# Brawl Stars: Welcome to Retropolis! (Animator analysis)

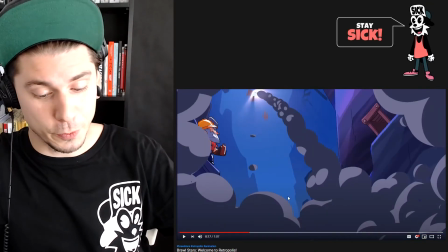[3:30]
I wanted to see that
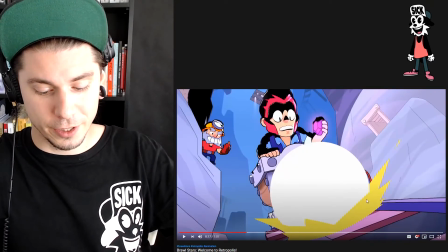[3:35]
explosion wonderful glowing ball and I love the shadows on those characters and how everything turns white that's lovely
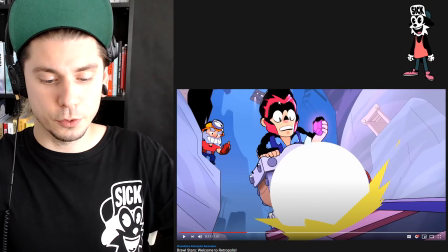[3:45]
nice frame I would try to do the impact frame so I would turn everything
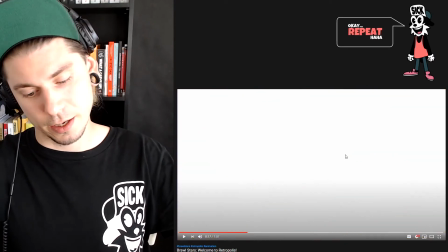[3:52]
white and do those lines around the character I love when artists are sneaking it I'm
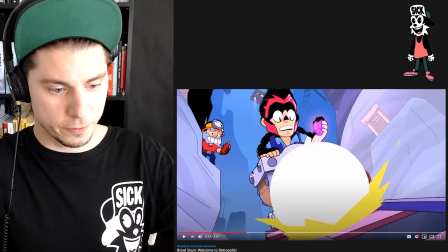[4:00]
talking about a little little frame let me draw it i
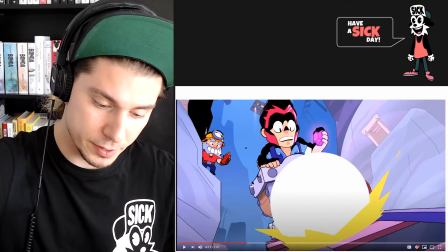[4:05]
would turn everything white and i would add just a black black shapes like this coming from
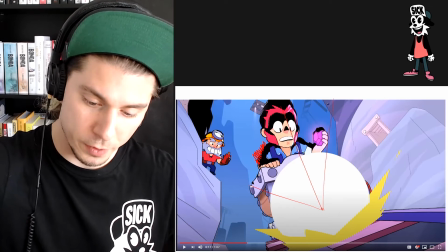[4:13]
the center of the ball with this with this perspective
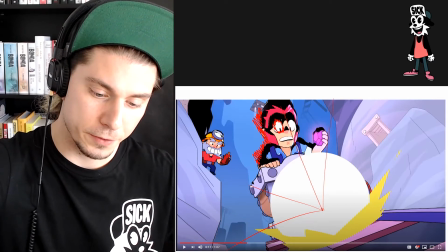[4:20]
like this around the character and facial features and everything it would be a cool cool impact frame
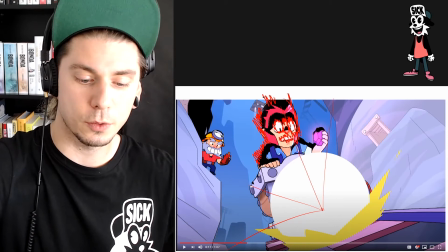[4:28]
to sneak in and it would take just just I don't know to make it good and precise maybe just 10 minutes or 5.
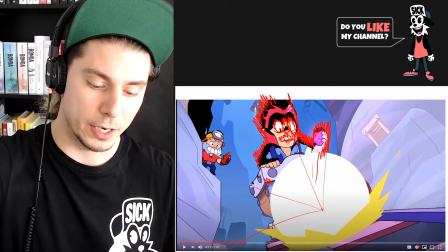[4:37]
It will add a lot of impact to the entire scene and
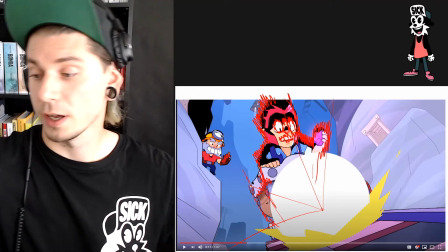[4:41]
I would love to see a frame like this in this shot.
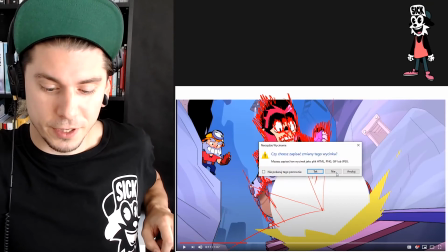[4:46]
It works well without it but with it it will just be
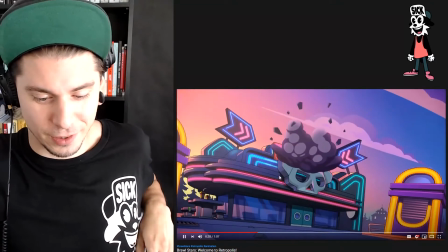[4:51]
a little more punchy something to love how
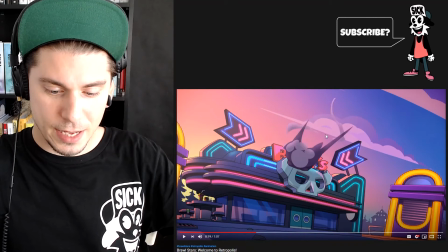[5:00]
this steam disappears that was kind of weak to go from this frame and turn it in this one it would be more uh
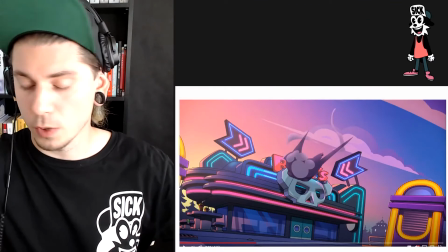[5:14]
more believable i see what's con what what was going on because this explosion here pushes
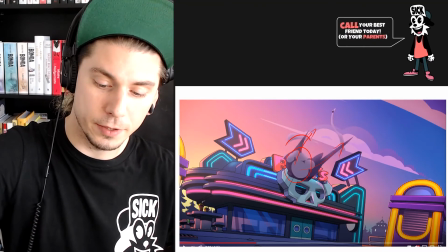[5:21]
everything outwards uh that's why it have those shapes here but it's kind of a
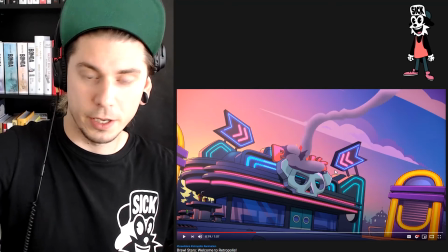[5:28]
stretch to have it from here like like this into this
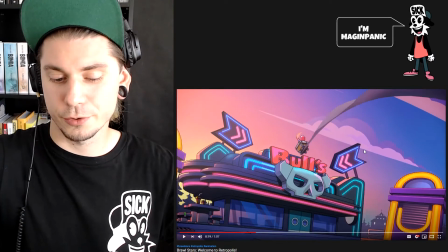[5:34]
frame that's too big of a stretch for me but
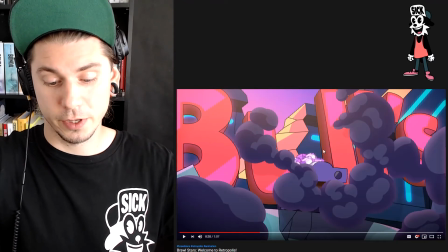[5:40]
i love what is happening and all those light that are growing nice transition into
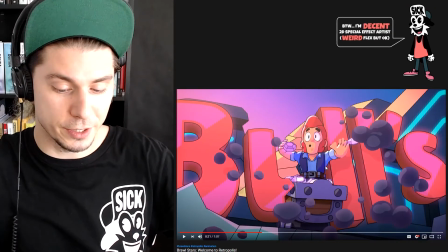[5:46]
this frame i appreciate the squash and scratch squash and stretch in those animations.
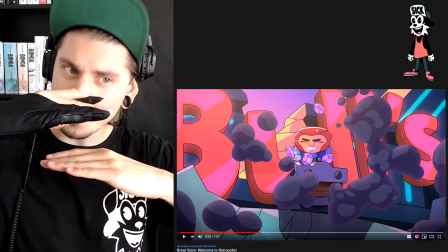[5:54]
I wouldn't start with squash to make the stretch.
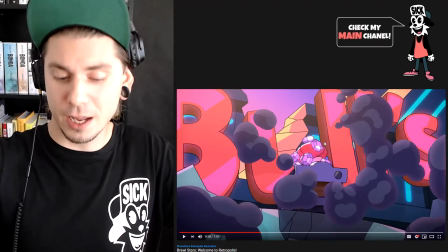[6:00]
I would start with the stretch. I might avoid this frame,
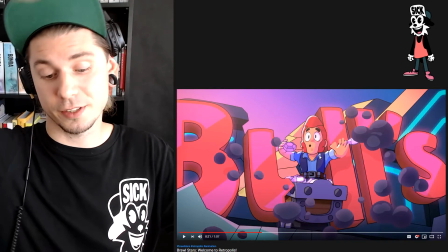[6:04]
but I love that the character just stretches and then it stays with a little bounce overlap.
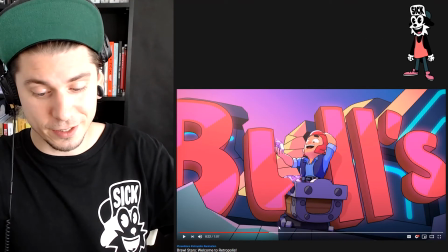[6:14]
Wonderful. And also something that is in those videos very often are those smear frames.
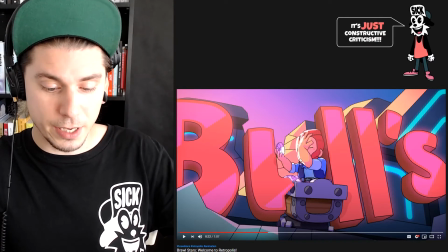[6:23]
I appreciate they added it here. I don't know if they had a setup to do it in 3D or they have to draw over
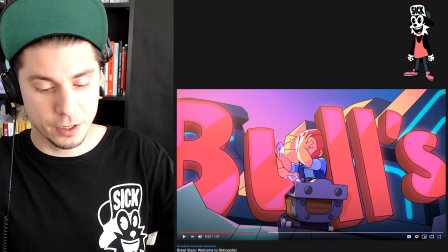[6:31]
it to make this one little line here but I love when it's happening.
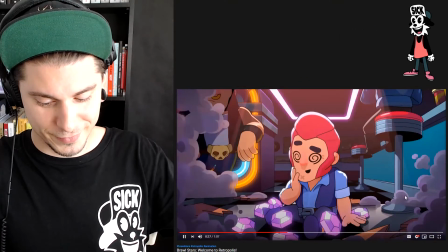[6:40]
Yes please.
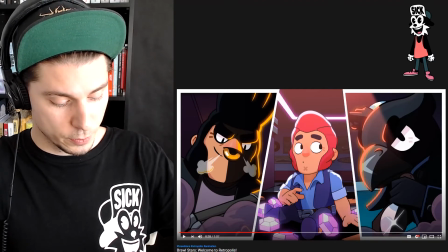[6:43]
A little thing where you can see vividly that it
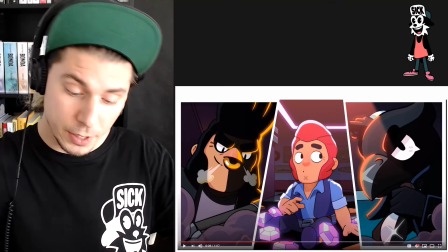[6:50]
is 3D character and not 2D hand round is in this very spot.